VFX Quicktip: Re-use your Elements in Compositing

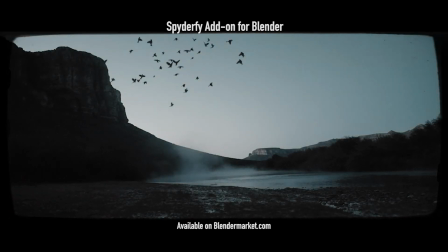What's up guys, it's Brad from Light Architect. Recently I've been working on compositing the shots in the last video we released where we created that dynamic grass
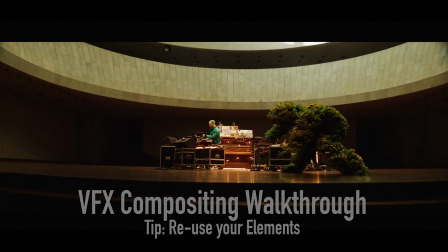dancing creature and in addition to creating those full tutorials on how you can create those dynamic effects,
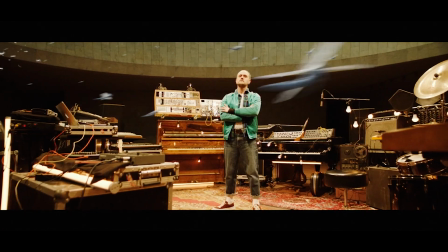I wanted to share in a few videos a little bit of the compositing process I went through in order to create some of the final visual effects shots.
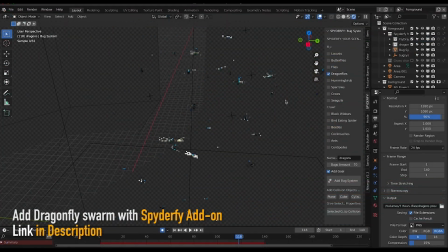In this short video I wanted to share how I actually reuse some of the dragonfly elements from one shot and composited them into others.
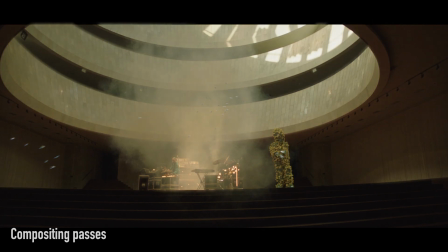A lot of the time we think we have to start a shot from scratch, and sometimes that is the case. I think if you have to start a shot from scratch and render a whole bunch of new elements for it,
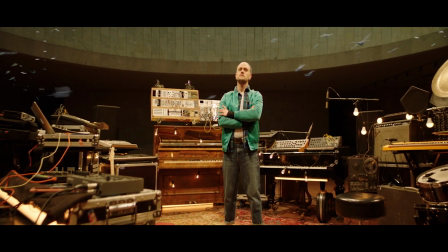but sometimes we can actually reuse elements to create a much more efficient and streamlined workflow.
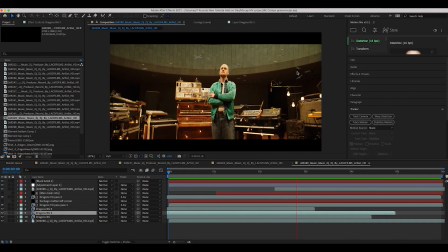So this is the shot I'm going to be going through today. It's just these dragonflies kind of flying by the camera, and then you can see some of them in the background as well.
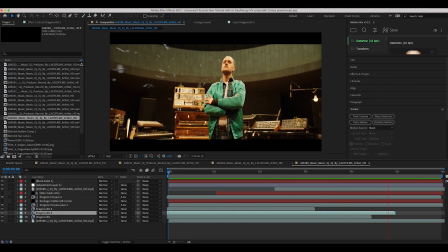So kind of a cool shot. I love adding these particle systems with our Spotify add-on.
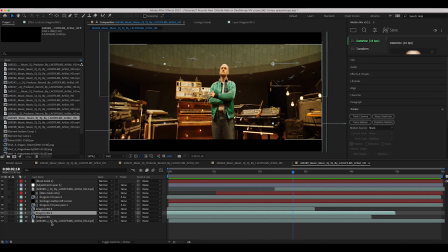You can see I have a few different layers going on here, and I'll go through these in a second.
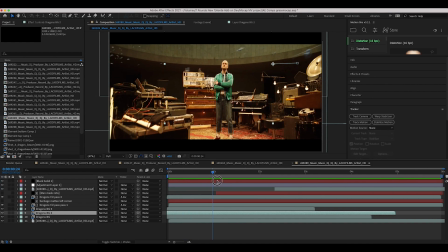But the main thing I want to talk about is how this composite compares to our output inside of Blender.
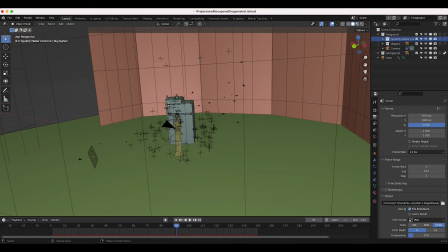So we go to Blender really quick. This is our scene setup. I'll go ahead and view through our camera.
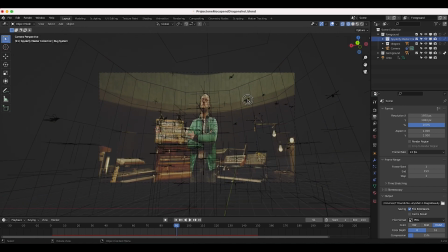We've 3D tracked this shot as usual. And if I select our Spyderfy Void system that has the dragonflies on it,
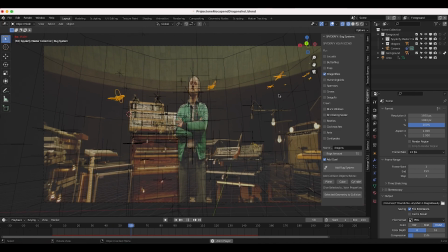you'll notice that there are a lot less dragonflies in the scene here in comparison to our final composite.
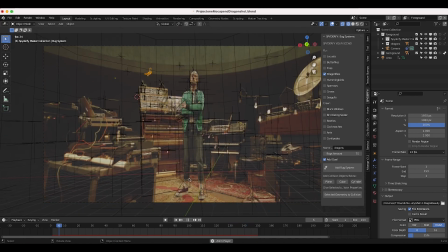And the reason for that is because we're reusing elements from some other shots.
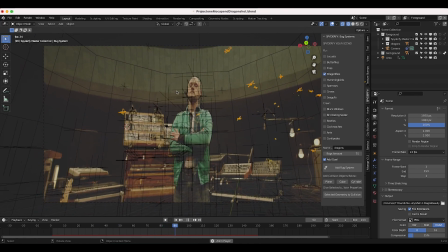So all I've done in this specific blender scene is created one Spyderfy Boyd particle system and kind of animated the goal going throughout 3D space to create the foreground dragonflies. Because a lot of the time what's in the foreground needs to be a little bit more precisely designed for your shot than those elements which are in your background.
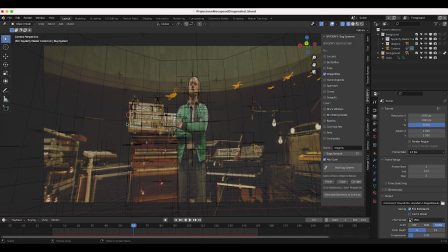So I've just rendered out these dragonflies on a PNG sequence and you
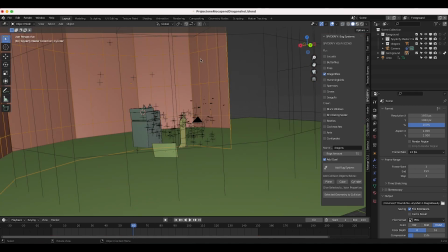know it's pretty basic scene setup here just have a background projection for some environmental lighting.
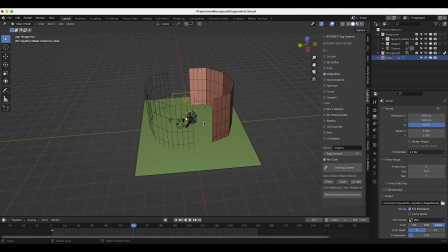I have a little top light going on here with an area light and then a little ground plane and then I've also created kind of some
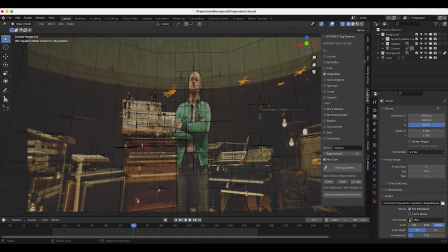cutouts of our character to act as a holdout mask when the actual dragonfly system flies behind our character here. We want to actually automate that masking so that when it flies behind our character in Z space, it's cut out from the scene.
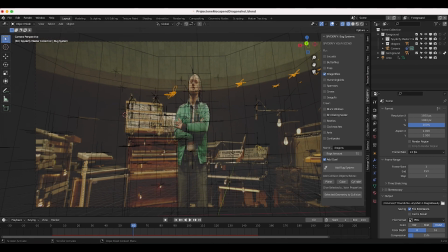So it's a fairly simple blender scene with just one dragonfly element. But when we go back to our composite, you'll notice that I have some more elements in the background.
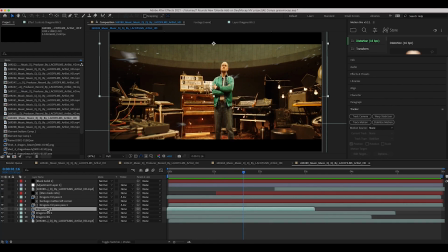So what I've actually done here is for these dragonflies in the background, these three layers right here, I've actually just grabbed these dragonfly elements from other shots. So for example, this is an earlier shot from the edit,
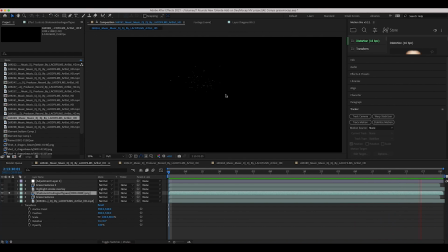you can see we just have some dragonflies kind of flying from off camera, and then swarming around in the middle of our scene here.
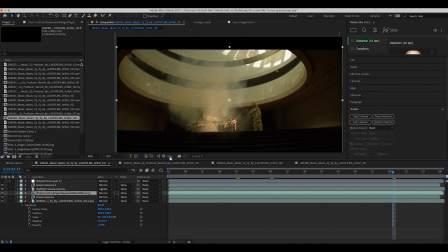So I've rendered out this element specifically for this scene. And another element I rendered out is in this shot right here.
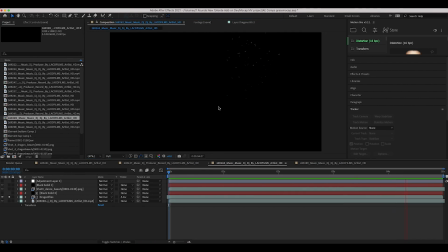We have some dragonflies in the center of our scene here as well. Just kind of a basic dragonfly system we've added to this shot as well.
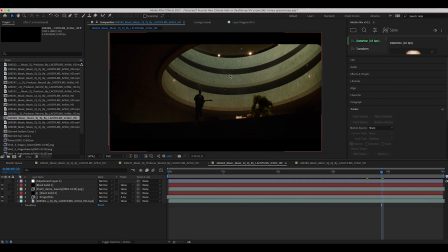And then obviously we've color corrected and composited it into this specific shot. And I've 3D tracked it for this scene as well. So what I've done for this shot is I actually reused those elements and put them into the deep background.
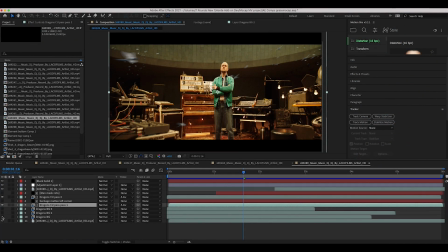So you can see that originally we didn't have these dragonflies here in the background. We just had these two dragonfly foreground elements.
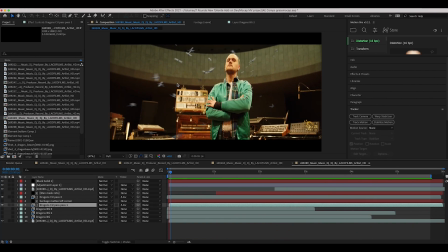You can see if I isolate this element by itself, it's a nice effect, but it's definitely not as immersive as that final result where we have those elements in the background.
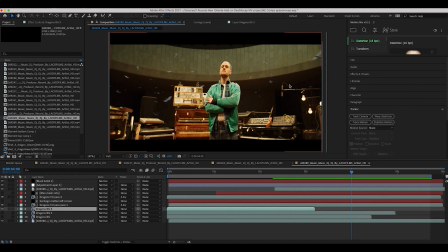All I've done is I've just taken a few of these background elements, I've just added them to our shot in the deep background.
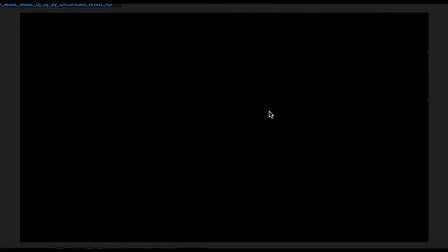And you can see if I just isolate these elements, this is what we're actually adding to the background. And of course, I've added some camera lens blur and some color correction on each of these elements.
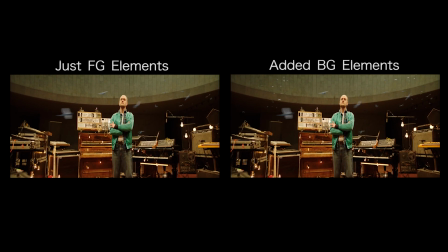Because that background is more blurry, we have to match that data within these elements.
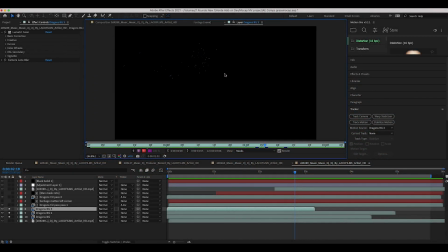But these are just the same elements that we composited into those previous shots. I've just repositioned them into the background and then added a little bit of blur to them to composite them into our scene.